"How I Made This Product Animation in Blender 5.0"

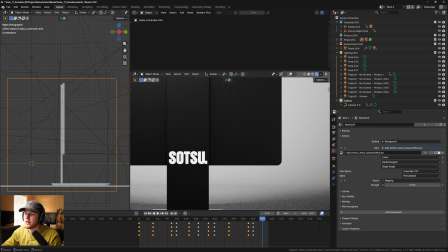And then I just brought in this image as plain, and I used the transparency in the alpha to where it cuts it out.
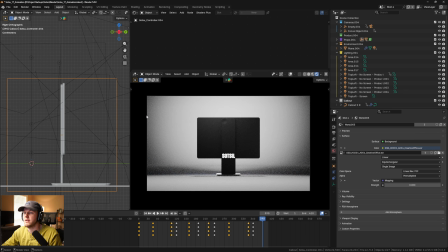So yeah, that's basically the texturing. And so for this animation now, I'm going to kind of focus on the lighting and then the rendering and animation. Before we take a look at the lighting, I did want to talk about this Sotsu monitor that they sent me really quickly.
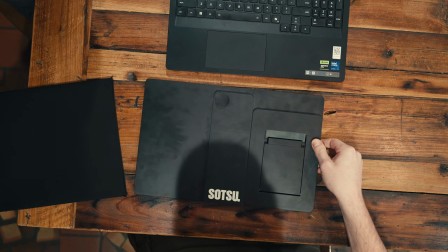This video isn't sponsored, but I have been using this just within the last several months as a part of this collaboration for this video.
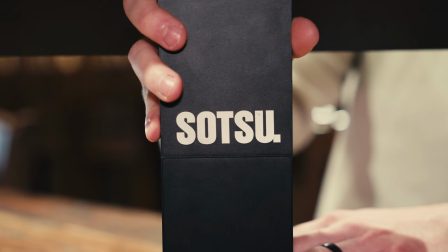I love the way that it folds up super small in my backpack when I've been traveling for work. It's been awesome to not just to have to work off of one laptop screen.
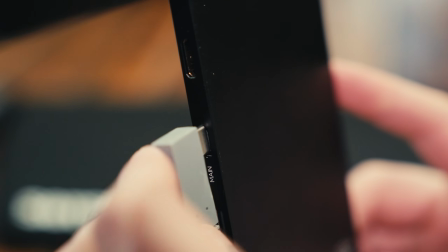I basically get to double that when I'm just out and about. So this has just been a really cool part of my workflow.
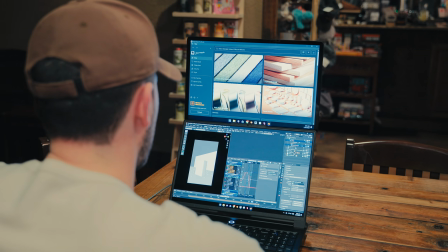I now use it as part of my desk setup. If you are interested, there is a link in this video. You can go buy it. Again, the video is not sponsored, but I will get an affiliate link bonus from that. So yeah, if you're interested in picking one of these up, feel free to check them out. And with that, let's get back to the video.
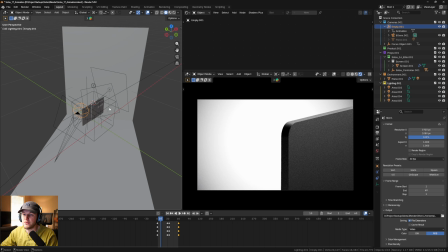Okay, so now let's take a look at some of the lighting and the actual animation that we did for this thing, and then we'll probably do a chapter at the end on some post-processing and some sound design, which is something that I've been trying to put into more videos. One thing that I leaned really heavily into for this animation, just because of the nature of this material, was a lot of light linking.
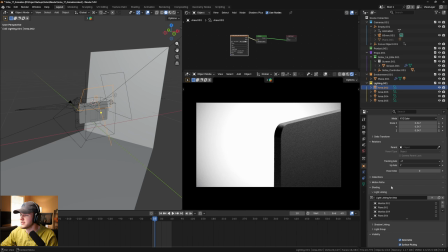So this scene I did not do as good of a job of naming them, but you'll see if you go into these light linking areas or the light linking section of a lot of these lights, I have them doing very specific things. This one right here, I have excluded from a couple pieces, which again, this was a very short project and I didn't have enough time to really name everything the way that I would like to.
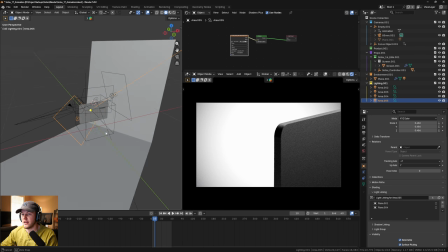But this was something that I did pretty heavily in this project.
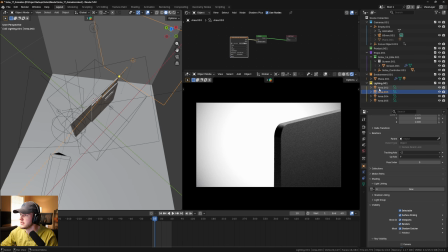Was I wanted, for example, if I look at this light, let's see, let's pick one that has some good light linking. if I turn this off, it's basically showing on multiple different pieces.
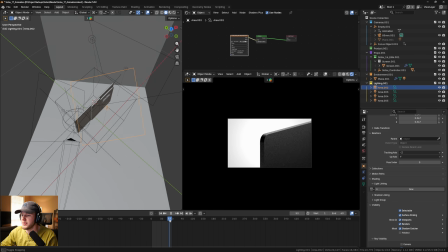And I think it also kind of depends on the angle that I was going. But yeah, for this area, one thing that I always do for my lighting is if I bring in a light, I have this image texture.
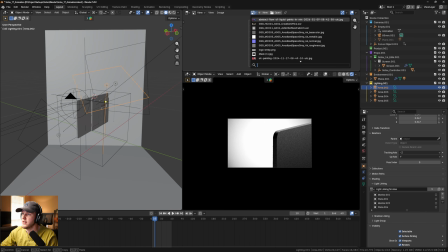So let me go to image editor, and then let's look at GSG, this here. So yeah, this is just an area light map that for each of these area lights in the scene, instead of it just being a solid white, emission, I basically am using a really high data image,
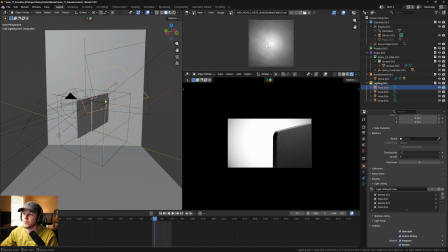an EXR image, to influence where the softbox would be lighter or darker. This does a couple things. Well, it gives you nicer reflections, especially on reflective objects.
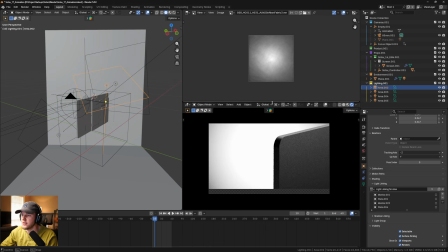Having this here just provides a ton of detail, as opposed to just getting like a harsh white line.
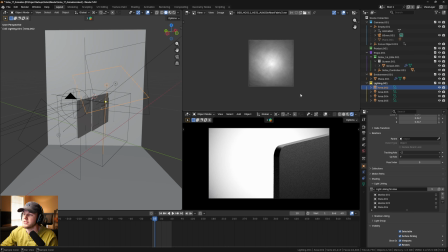And then another thing that I might do is like set this light to be a disc, and I could even feather the edges. So yeah, for each of the lights in this scene, I have a softbox texture on it so that it will basically provide more realistic detail.
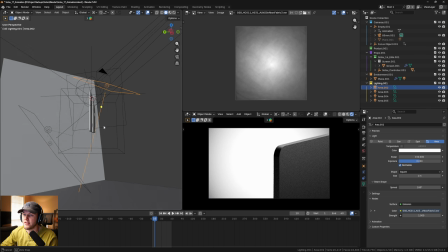And then it's just a matter of kind of placing them in the scene in an area that makes sense. I want it to have a nice dark edge.
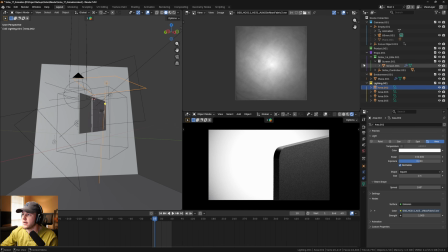I start off kind of with a, out of focus. I keyframed the focus object here.
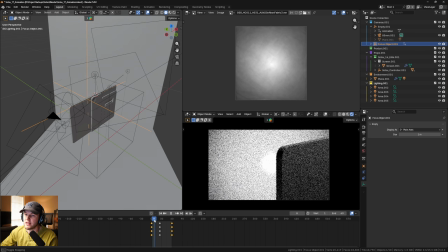So if you go back, like we're looking at this corner, but the focus is back here, and then it kind of pulls focus to here, kind of highlight that nice sharp edge that you're getting.
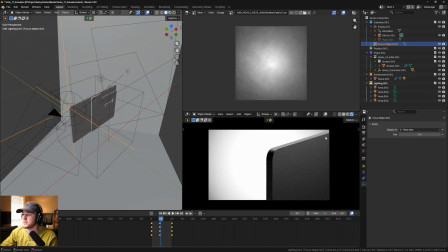I also wanted there to be nice composition here, so I kind of have this like nice shape.
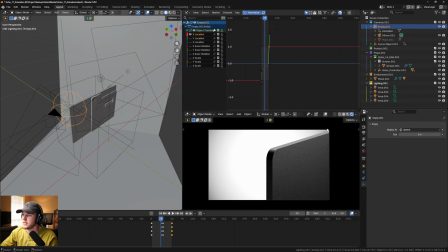One thing that I kind of wish that I did, honestly, was if you look at this, I kind of wished instead of coming off of the top, if I changed the Z location of this camera empty,
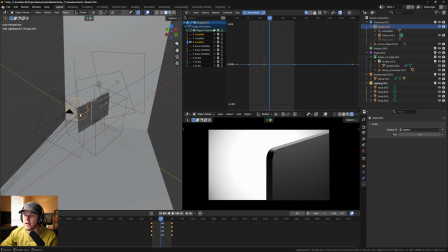which I guess I should mention. For each of these shots, I want to be able to move the camera and pivot around a certain point.
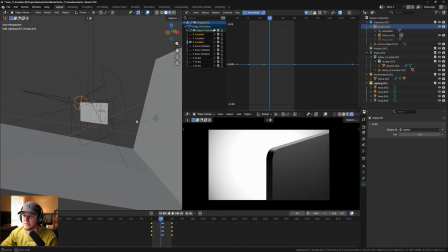So for that, when I start basically any project that I have to do something like this, I will basically keyframe, or excuse me, not keyframe.
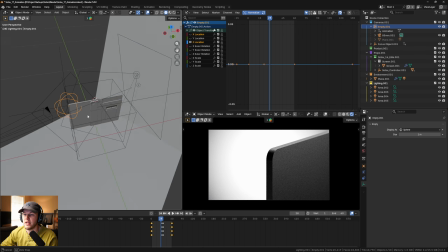I will go ahead and make an empty object, and then I will parent the camera to that. And so then that means if I want to like get a super good focus on this corner,
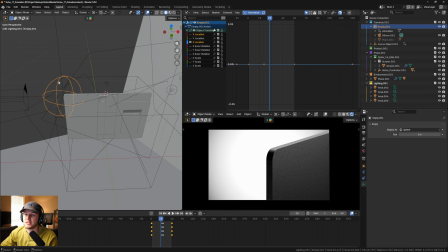I can keyframe and maneuver this empty controller, and I can like then rotate my camera. If I go to individual origin for this thing, I can rotate around this point, which then gives you a lot of control into that. But one thing I was mentioning earlier was I kind of wish that I had brought this up a little bit higher.
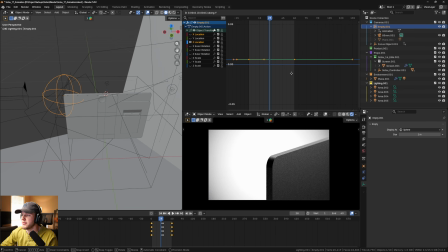I think originally I did this in a vertical format, and then I swapped it to horizontal for YouTube. So, I kind of wish that just for the composition, that would maybe have like come across closer to this diagonal line, or just stayed out of there.